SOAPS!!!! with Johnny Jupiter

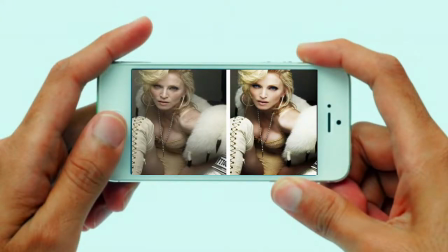[4:08]
Well, before cell phone filters back in the day, you had to lie to them the old-fashioned way, face to face.
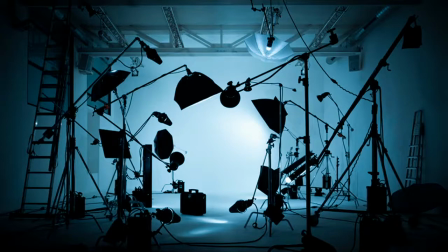[4:15]
Backlighting is everything. It makes a subject stand out from the background, creating a nice depth of field,
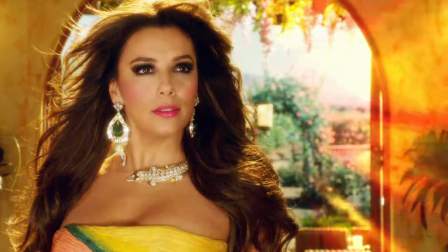[4:22]
making just about every shot that a character is in look just like a portrait.
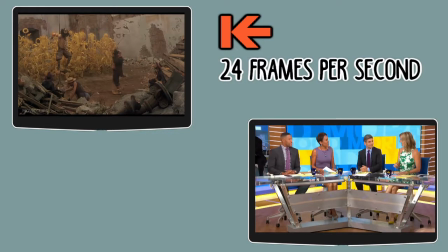[4:29]
Most movies are filmed at 24 frames a second, and it gives it that blur and a slight dreamy quality.
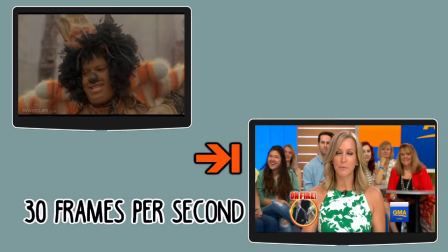[4:35]
It is the standard for major motion pictures. Most TV shows are filmed at about 30 frames a second, the same as most cell phones and YouTube videos.
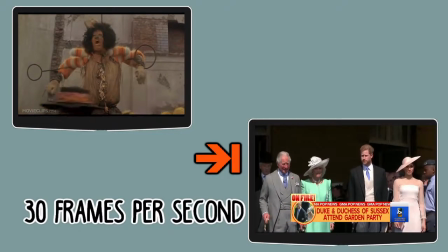[4:44]
They have very little motion blur and look very video-y, but soaps are filmed at around 24 frames per second, usually on videotape,
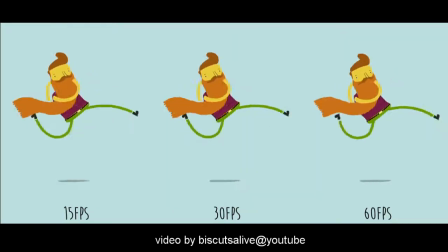[4:52]
and then shown on a TV screen that is capable of displaying 60 frames per second. This is possible using computers to do motion interpolation. In other words, the computer takes two frames and creates a synthetic third frame and sticks it in between the two real frames,
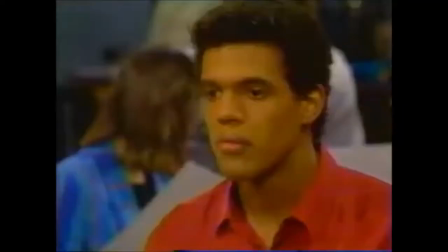[5:09]
and this makes it look glossy, dreamlike.
Is he the only one, or were there others?
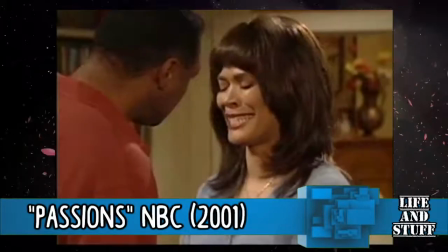[5:15] How many other men have you been with, Eve? DC, please, you're the only man that I ever loved.
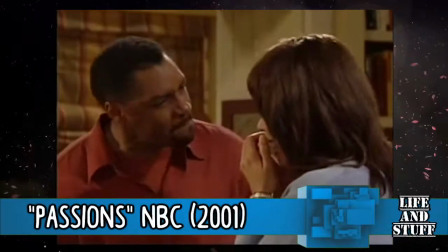[5:20] Then how the hell can you cheat on me with Julian Crane, a man that I hate with a passion? I never cheated.
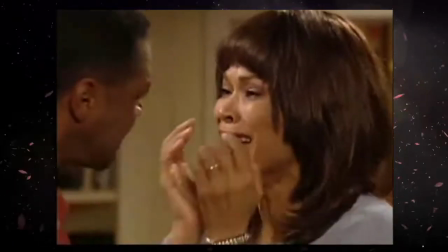[5:25] That picture was taken before we were married. I don't give a damn, Eve. Look at it. It's disgusting.
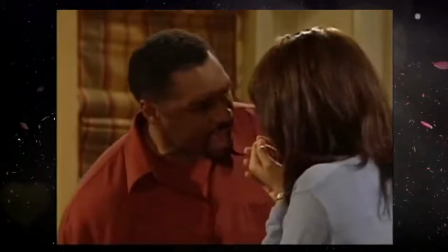[5:31] It's pornographic, just like you make me feel right now. No, repulsive. Don't say that, DC, please.
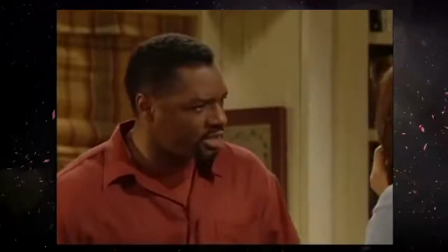[5:38] Believe in you. I thought that you and I had a wonderful life.
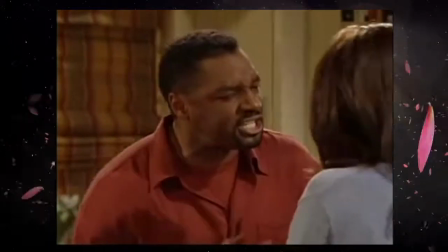[5:43] A life that was built on love, trust, and honesty. But you deceived me, Eve. You're not the woman I fell in love with all those years ago.
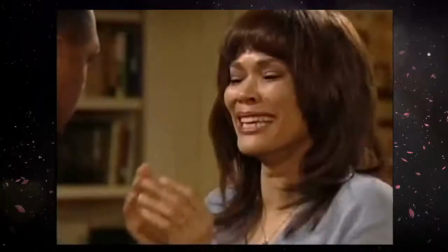[5:50] You're not, and you never were. Please let me explain. I can explain.
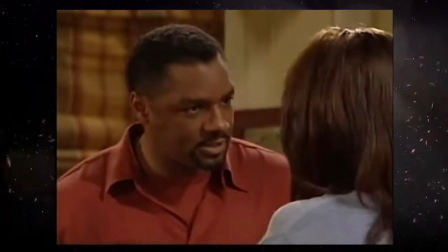[5:55] No, you can't explain. I'm taking the kids, and I'm filing for divorce, and I don't ever want to see your lying face again.
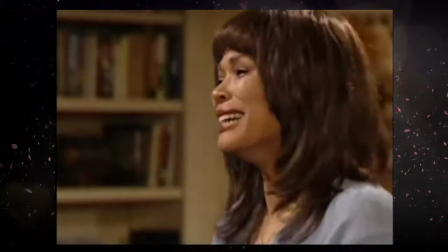[6:02] No. No, please don't leave me. Stay away from me, Eve.
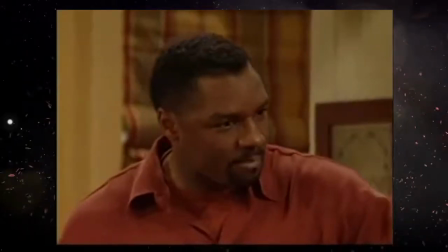[6:08] Please. Right now, you are out of my life. My kids don't have a mother.
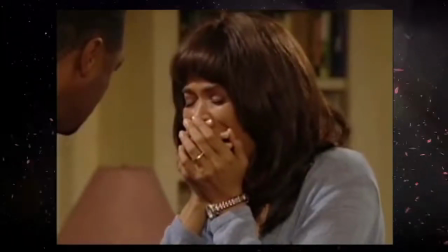[6:13] You are not my wife. You're dead to me, Eve. You are dead!
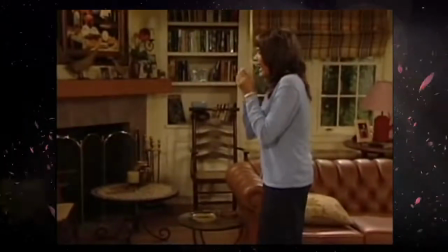Yeah, let's talk about plot lines.
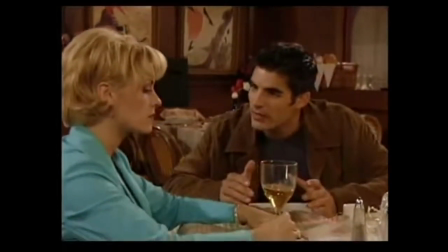[6:28]
Recently, I binge-watched over 200 episodes of Passions, along with years of previous soap watching.
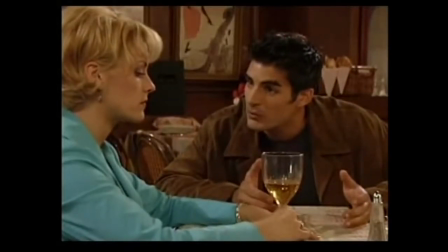[6:34]
Soap opera plots can be broken down into a few categories, like love triangles,
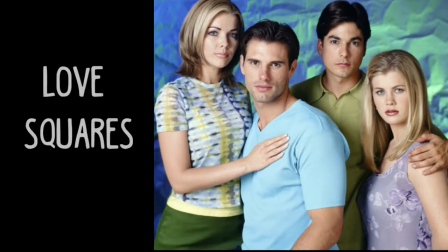[6:39]
or love squares, blackmail,
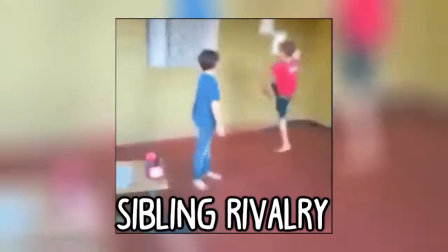[6:46]
sibling rivalry of biblical proportions, troubled marriages,
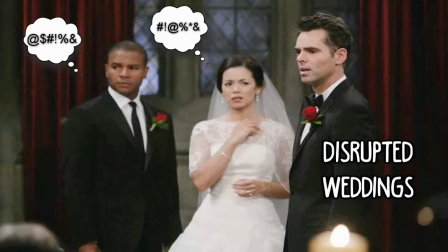[6:53]
disrupted weddings, affairs.
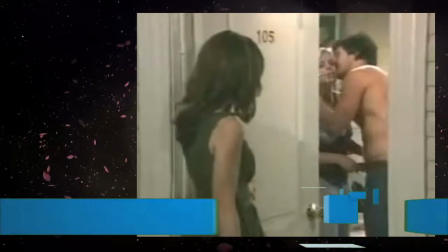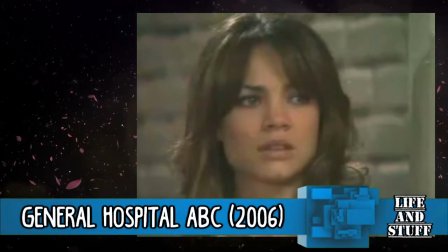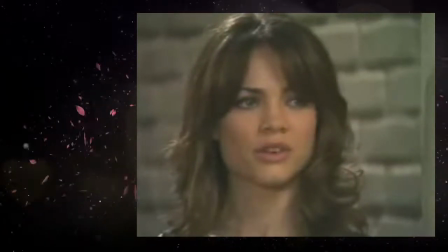[7:11] I want you to know our marriage is over.
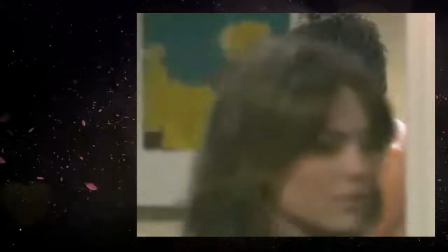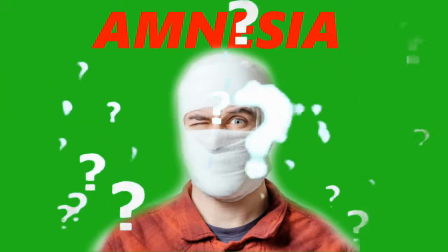[7:19]
Temporary amnesia.
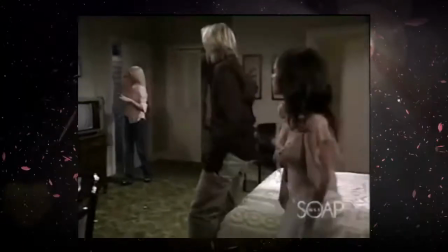[7:24]
Medical miracles. Snitching. Because soap opera characters will tell the truth on you at the worst possible time.
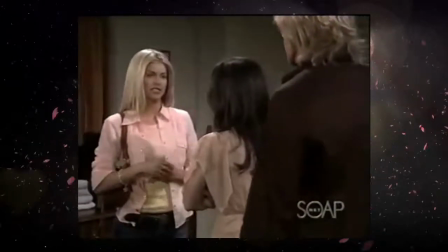[7:32] I came here to talk to Rafe alone. Well, now is definitely not a good time.
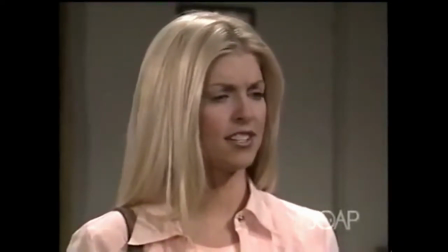[7:37] I don't really care if it's a good time for you or not. It's a good time for me, and I'm not leaving here until I say what I have to say.
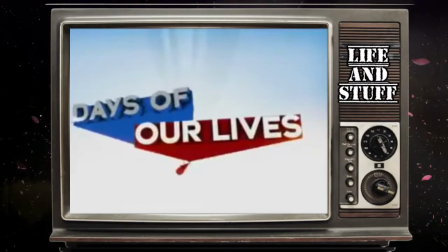[7:42] Great.
Another famous plot line is accidental incest.
I just want to be a part of your life.
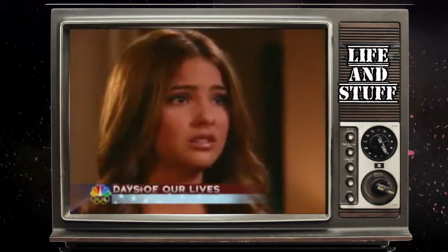[7:47] You're the most important part. Max and Stephanie have fallen in love.
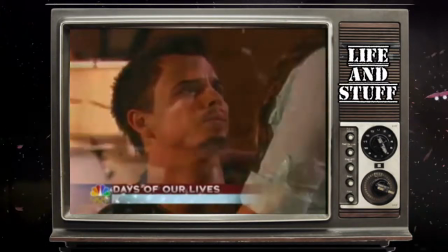[7:52] I love you, Max Brady. I love you too. Now, nothing can come between them.
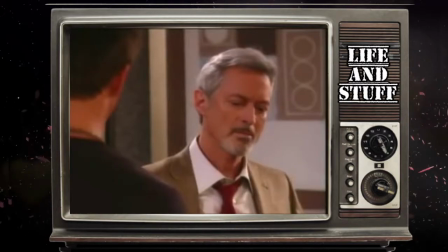[7:59] Except maybe him. I've known about you for a while now. Known what?
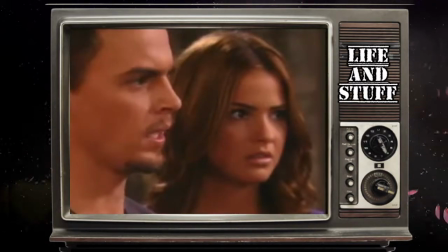[8:05] That he's my father.
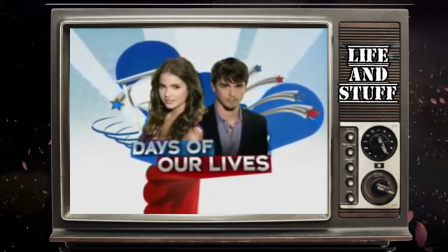[8:09] Days of Our Lives.
And then there's my personal favorite, immortality.
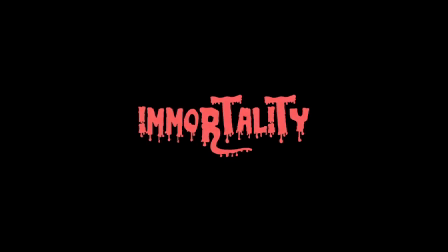[8:16]
Immortality. Immortality.